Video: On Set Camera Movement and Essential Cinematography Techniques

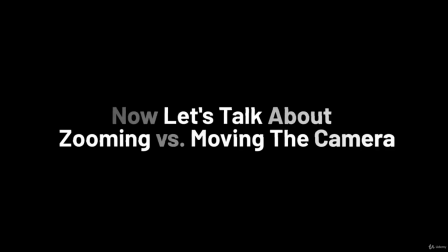So now let's move to the next fundamental.
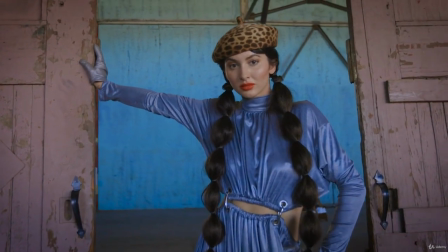Now when we're shooting, let's talk about why we would decide to do camera movement versus zooming with the camera.
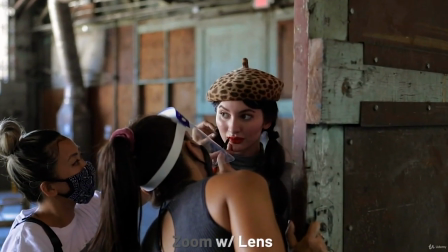If we zoom with the lens on our camera or our phone, we are
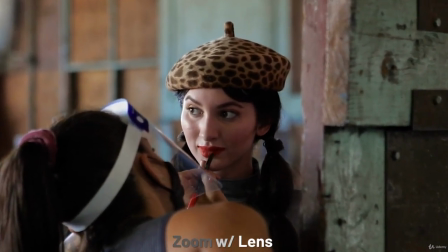magnifying what is at the center of the image and enlarging it.
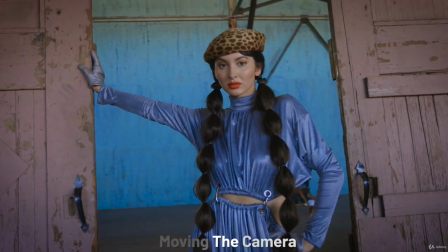If we move our camera, we are physically bringing the camera closer to what's in front of it.
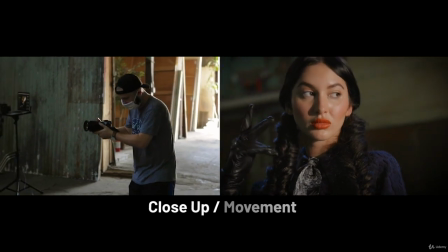Now, the plus of this is that it creates a shift in the background and creates a much more dynamic looking image
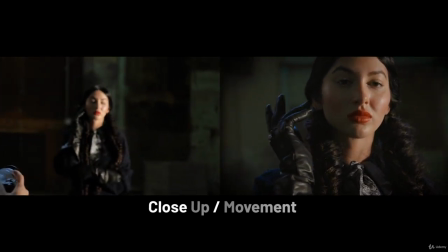because there's a conversation happening with the camera, the subject, and the background.
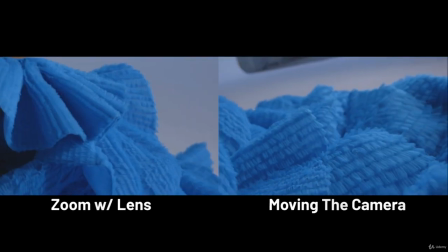And that conversation you can only get from physically moving the camera.
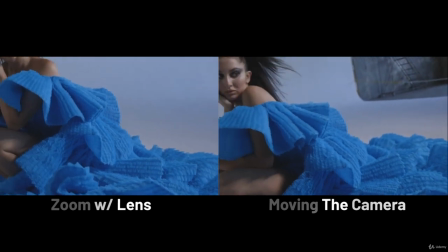You can't get that from digitally or manually zooming in on your shot.
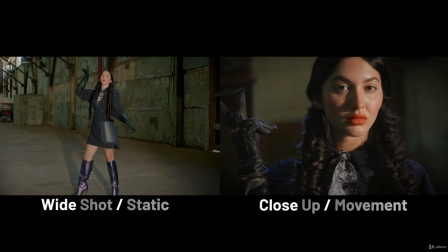So we can see a side-by-side comparison here of what a wide and static shot looks like versus a close-up with movement.
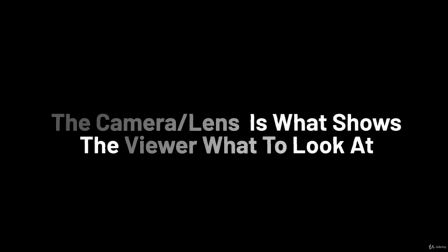So simply put, the camera and the lens is what shows your viewers what to look at.
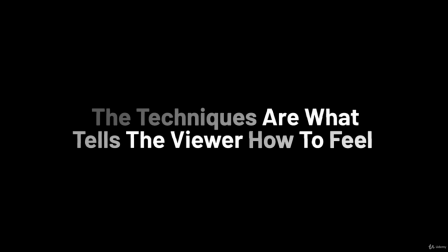But the techniques that you're going to learn, just like camera movement, are what tells the viewer how to feel about what they're looking at.
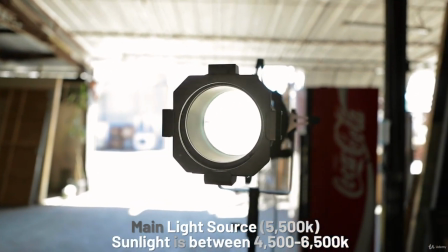So let's dive into some more of Luis's decisions on how to use those techniques.
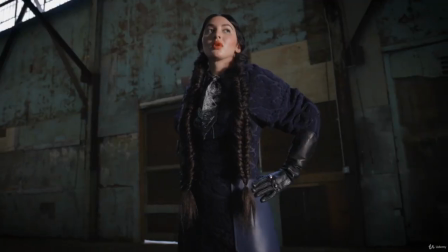If we get back to our main light source that we're using for this very first setup, the coloring of this light is the same temperature as daylight.
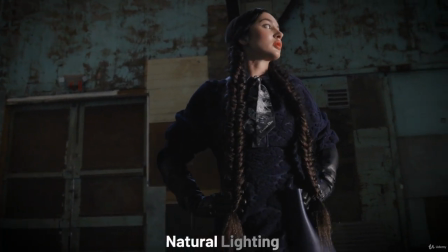This gives our image a very natural and realistic feeling.
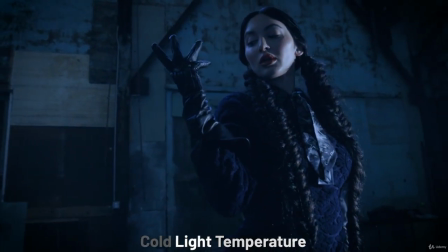Now, if we were to change our temperature to a much colder light, you can see we haven't changed any of our other techniques,
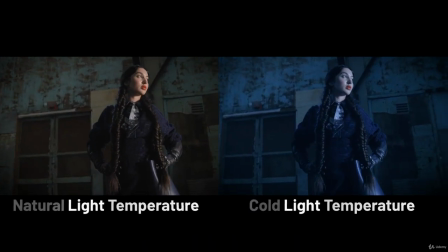but just by simply changing the color temperature, we've changed the entire feeling of our image.
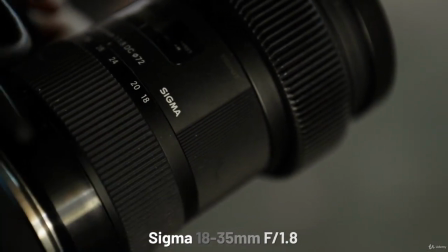Now, something else that changes the feeling of your image is the lens choice.
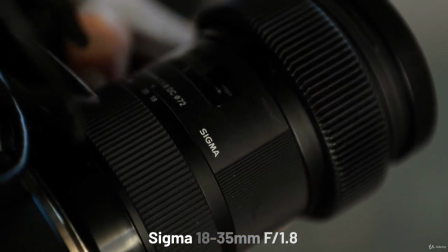Now here, Luis is deciding to use a Sigma 18-35mm 1.8.
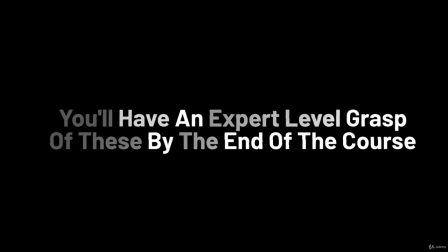And if you don't understand these terms yet, don't worry. I promise we're going to dive deeply into this information.
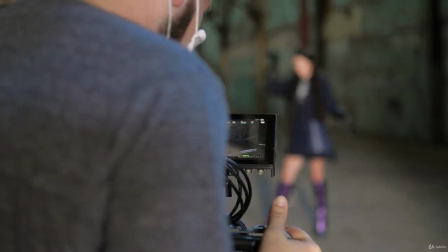So Luis is deciding to shoot a wide shot here. We have a large depth of field, meaning a lot of our image is going to be in focus.
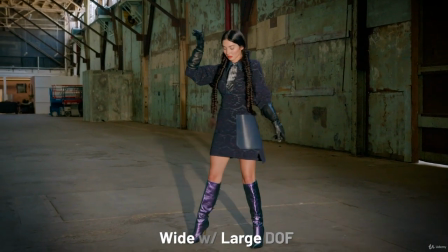The foreground and the background is going to remain relatively at the same level of sharpness.
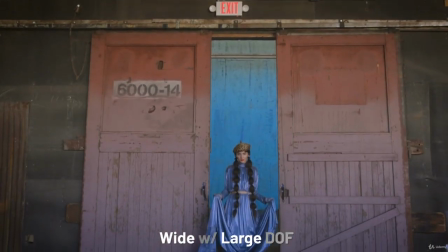This is great for wide shots. This is great for when you want you or your subject to be in focus and you want the background to be in focus.
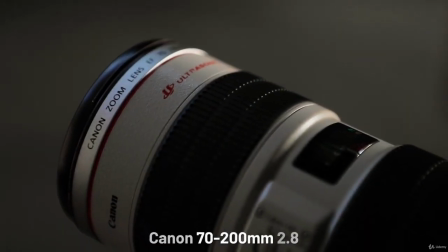And for the next shot, Luis decided to switch over to the 70-200mm 2.8.
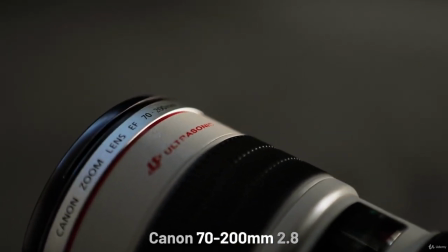This is a much more telephoto lens compared to a wide angle.
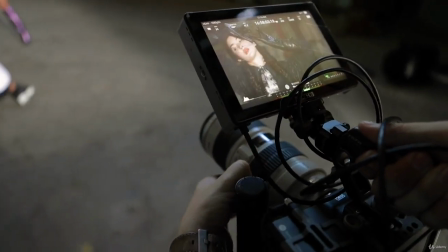So he's going for a much more shallow depth of field and getting zoomed way
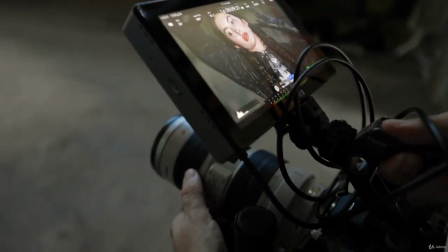in so we can pick up on details of our subject rather than information in the background.
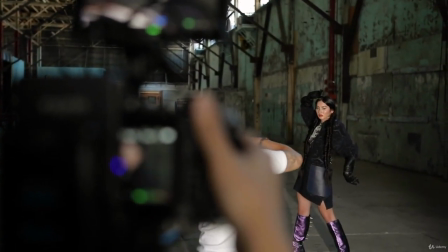So we're deciding to show detail of our character, her clothes,
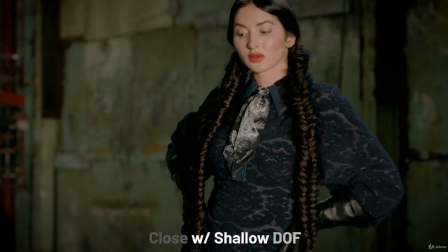and the expression that she has versus her in the surroundings that she's in.
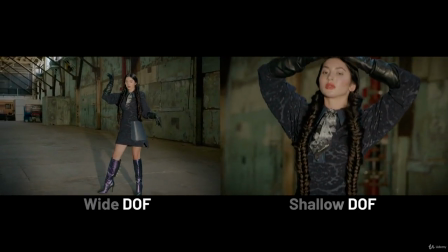You can make that same decision by deciding what is an important part of the story that you're telling.
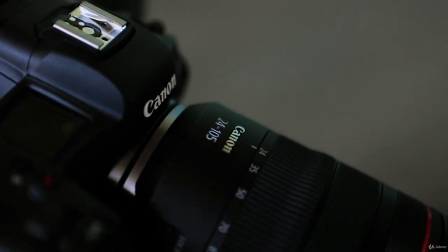Using different lens choice is an excellent way to better tell that story.
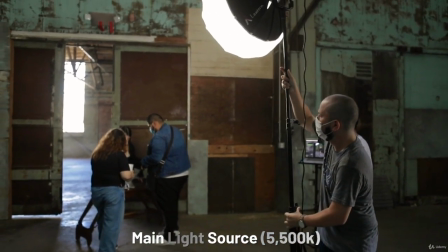And here we're moving to our next setup. Luis has a little bit more of a softer, more diffused lighting source for this location.
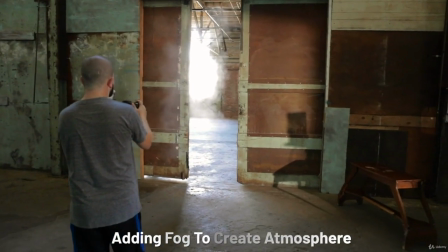And we're adding a little bit of fog to create more atmosphere.
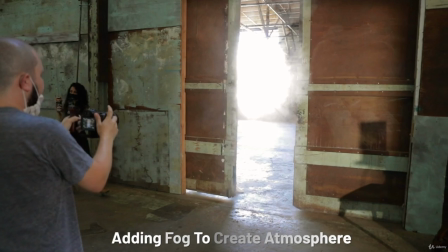This is perfect to add another layer of texture and depth to what's in front of the camera. And now Luis is deciding to do a push-in shot,
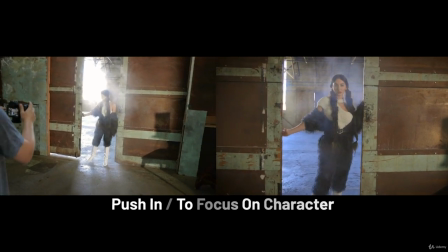which is making you focus in on the character as we're moving the camera closer.
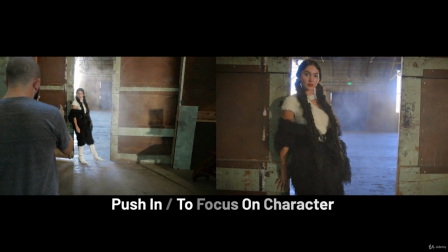It's really the same exact thing as a microphone.
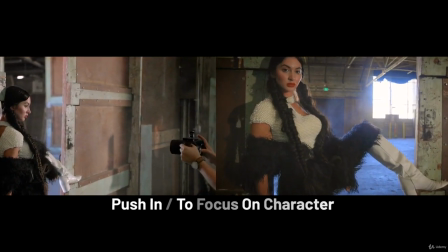If I move away from the microphone, it's a completely different feeling compared to me moving closer to the microphone.
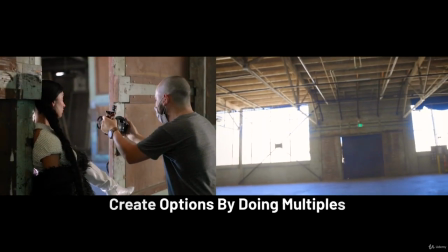Visuals work in the same exact way. And we're using this situation to really maximize the amount of shots that we can get.
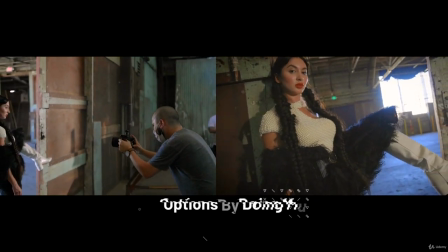So now that we moved up close to the character, now Luis is deciding to continue to record,
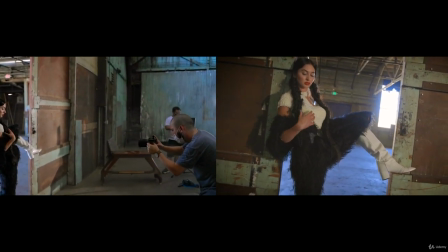but to move away from the character to gather even more coverage.
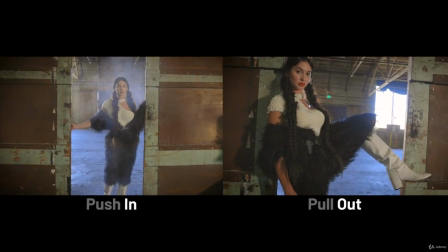And you can really feel the difference here of moving into our scene
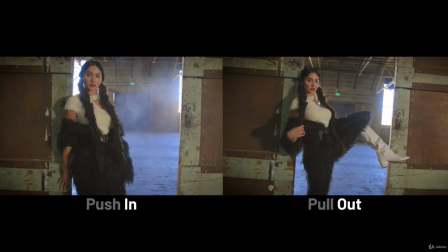versus leaving or doing a pull out and moving out of a scene.
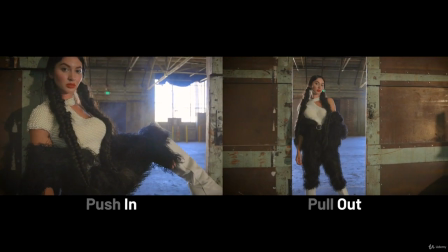The trick here is really to, as you move forward as a video creator, think of your shots as having a beginning, middle, and an end.
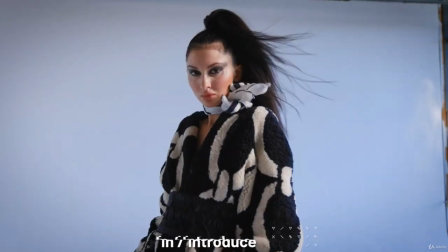If you're doing a push-in into something, that's moving into something, starting something, beginning a shot.
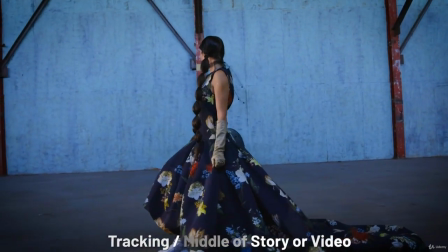If you have maybe a tripod shot or you're doing a tracking shot, that could feel like a middle shot.
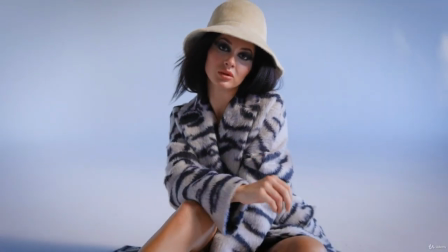And if you decide to do a pull-out shot, that could really be your ending or concluding shot of your scene or video.
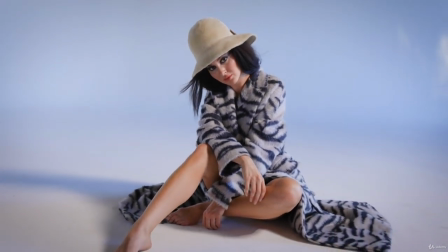And that is our first two setups for this shoot.